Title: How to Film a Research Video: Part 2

In this video, we will be breaking down the do's and don'ts of how to film your research video.
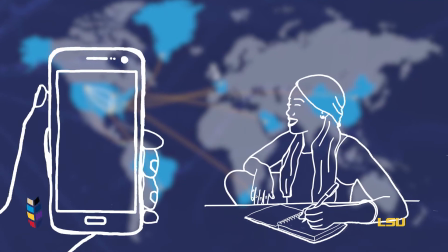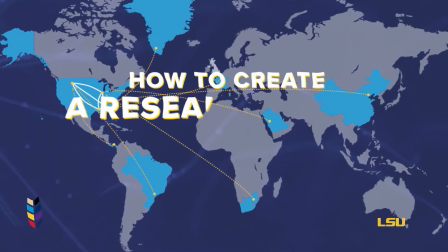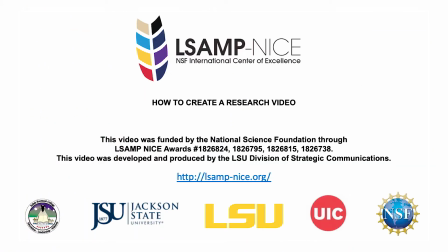Welcome back! This is part two of three of a video series that will help you share your research through video.
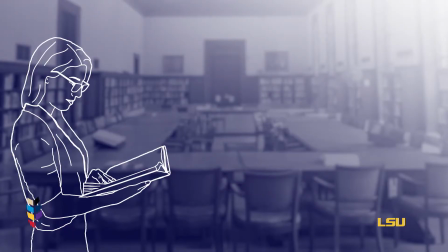Last time we talked about creating a story arc for your video, answering three questions. What is the research project you're working on?
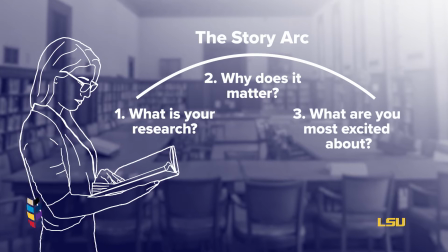How does this apply to your audience? What is one point you would like your audience to know? If you missed that video, you can check it out here in the description below.
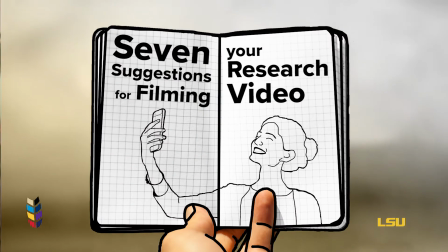Today we're going to give you 7 simple suggestions on how to film your research video. Even better, you don't have to have a fancy camera.
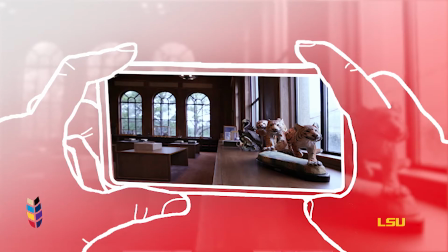You can just use your phone. First, turn your phone sideways. This is so you can achieve the most cinematic and natural looking footage when you're filming.
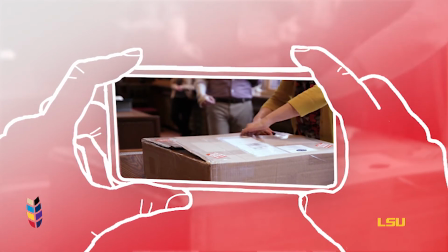An exception to this rule would be if the platform you're premiering your footage on is mainly vertical, for example, an Instagram story. Second, keep it steady. Use both hands to stabilize your phone when you're filming.
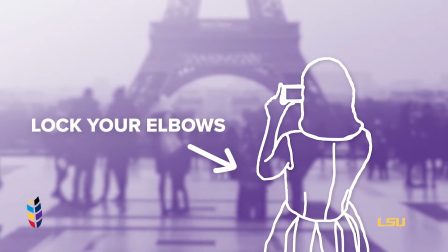Lock your elbows into your body. Your body will then act as a tripod and you will have much more stabilization in your shot.
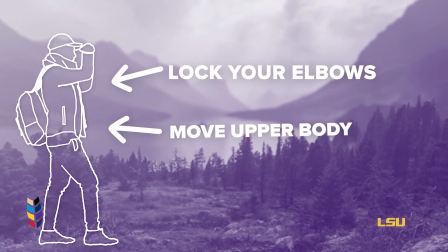If you want motion, lock your elbows and move your entire upper body with the camera while keeping your feet locked to the ground.
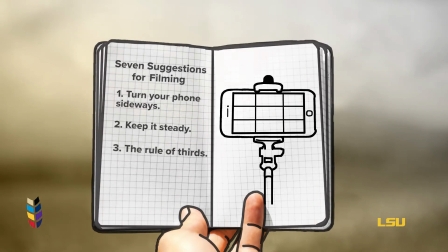Third, the rule of thirds. The theory is that if you place points of interest in the intersections or along the lines that your
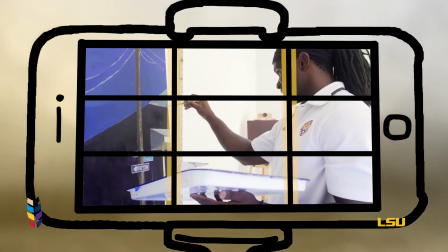photo or video becomes more balanced and will enable a viewer of the video to interact with it more naturally. Four, work with light and not against it.
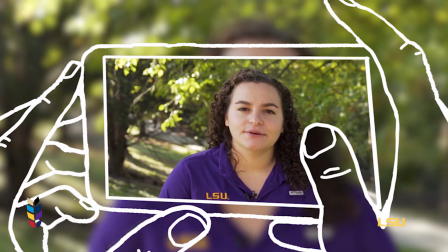If you're outdoors, make sure that you find a spot where the sun is evenly lighting either the subject or the scene you want to film.
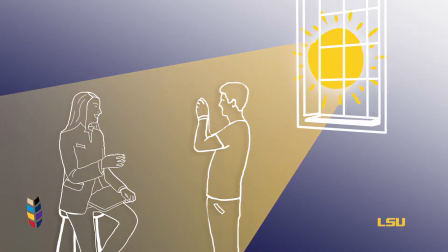For example, windows can act as a natural soft box to diffuse some of the harsh sunlight.
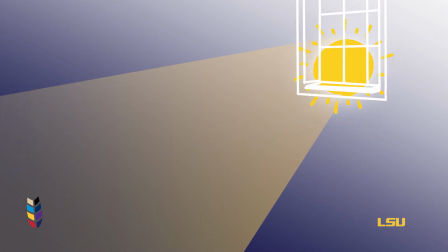If some parts of the shot are looking too bright or too dark,
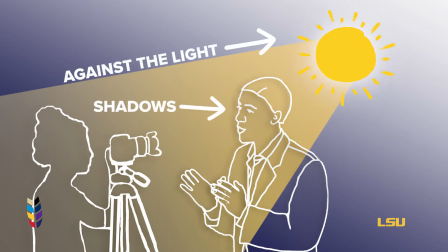change your position or angle to achieve the shot that you want so that you are working with the light and not against it.
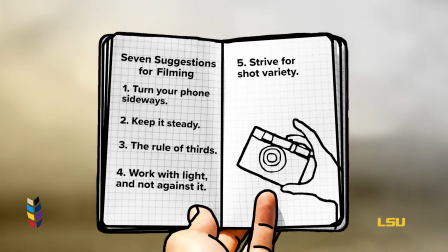Five, strive for shot variety. You can highlight smaller details and not just the overall scene.
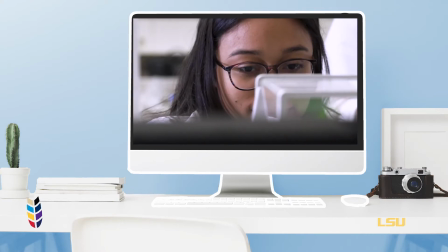It can be as simple as shooting your subject from both close-up and further away so you can capture from a variety of angles.
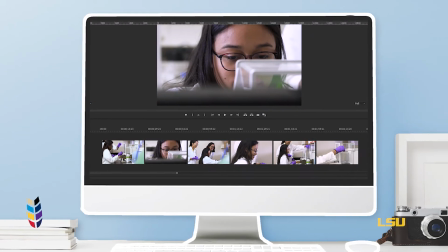A bunch of smaller clips made into an entire video is much more interesting than one singular take.
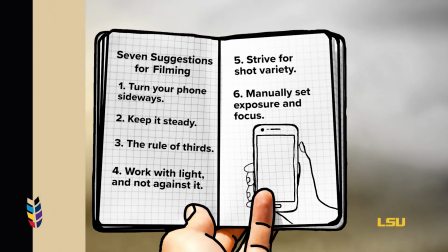Six, manually set exposure and focus. With a smartphone, the most important is the AE or auto exposure function,
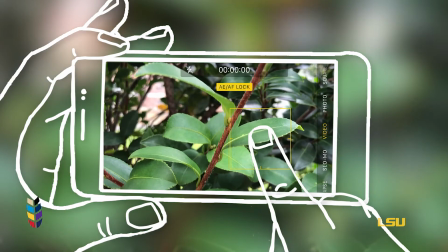which prevents the exposure from changing on your smartphone when you're filming. Press and hold an area of the screen to activate the AE AF lock function.
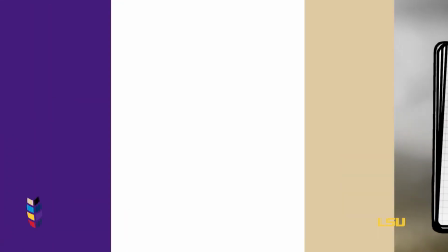7. Check your mic. Move close to your subject to avoid picking up as much ambient noise as possible.
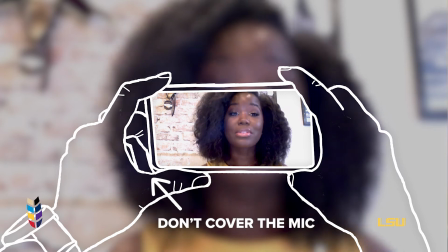Make sure your hand placement is not covering your camera's microphone.
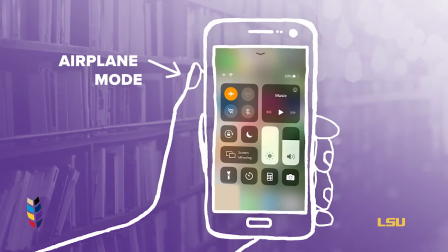If you're filming with your phone, be sure to switch it on to airplane mode to make sure that you get no notifications while you're recording. Next time, we'll give you step-by-step instructions to make editing your video something you can do on your own.